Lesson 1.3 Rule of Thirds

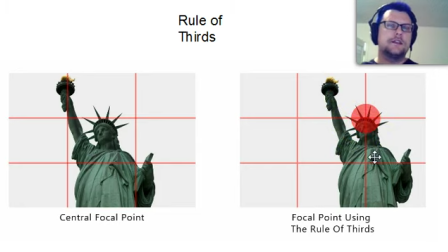[8:11]
And that's what these rule of thirds lines are, is sort of a representation of what we have sort of socially and evolutionarily become accustomed to in terms of looking for details and objects inside of a frame. Now, of course, rules are meant to be broken, and there are very good reasons to not use this,
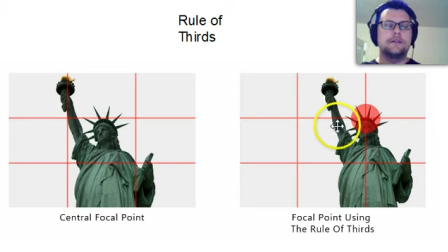[8:29]
but one reason that you should never do it is because you didn't think about it. If you have a reason to go off on one of these lines, that's great, but in lieu of having some greater compositional vision, then stick to your rule of thirds and you'll make things awesome.
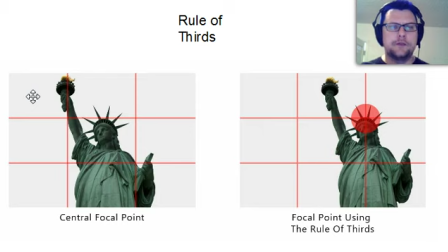[8:46]
And one thing I like to point out about this picture is thinking about what they say. When you're using an image, remember going back to our cinematic grammar and language, every frame, every single shot is actually saying something. It's a word or a short statement.
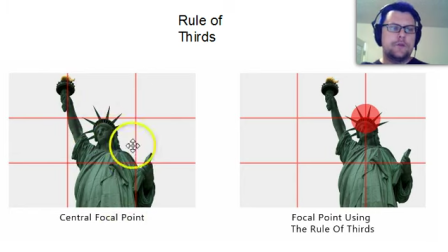[9:03]
So if you look at this picture, I see the Statue of Liberty, and it's right in the middle of a photo, and I'm like, okay, so that says the Statue of Liberty exists, I guess. There's no sort of editorializing going on here. This is not giving me any kind of sense of context or anything.
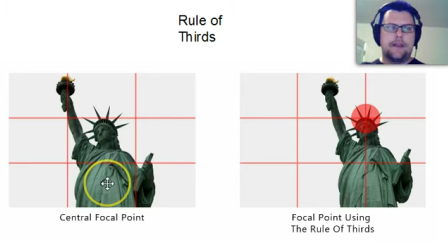[9:23]
It's just right in the middle, just like an illustration would be in a dictionary or something like that. I come over here and I see this, and I'm like, oh, wait, cool. Somebody went to art school, and they composed this shot and intentionally left a whole bunch of blank space over here. Now, your sort of technical illustration people would be like, well, that's a bunch of wasted space. Why would you do that?
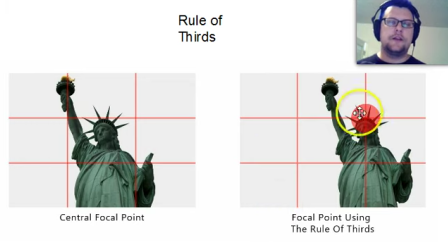[9:42]
But looking at it, you realize that this is actually saying something else. By changing your shot, you're picking basically a different word or phrase that it's standing for. So whereas this picture basically says the Statue of Liberty exists, this picture says the Statue of Liberty exists and it is awesome.
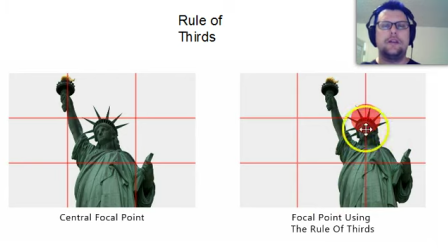[10:01]
it's putting it on this line of power, saying that it's more important than the space around it. It's not a neutral picture. It's compositionally interesting and giving you something to focus on where you want to see those details.
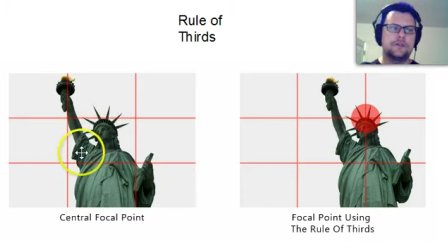[10:14]
So saying something different, a neutral viewpoint of, oh, this is a boring balanced picture, and it says that Statue of Liberty is there in the shot. This one says the Statue of Liberty is something awesome, and that's told by the way that it outbalances all this negative space over here and looks majestic and has room to sort of have that view space,
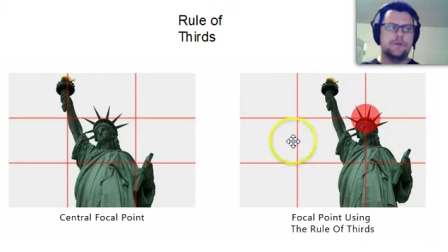[10:33]
kind of brings it to life, like, oh, well, she's facing in this direction and she's got room to look over here, so maybe I start to think of her as more than an inanimate statue and all that good stuff. So there's a lot of power in using something like the rule of thirds for your compositional elements.
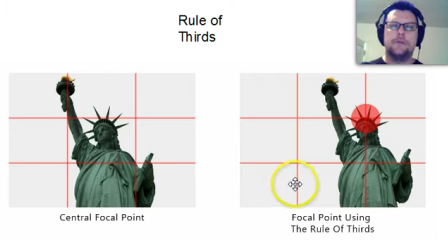[10:48]
And again, by default, you should be following these rules until you come up with a better option.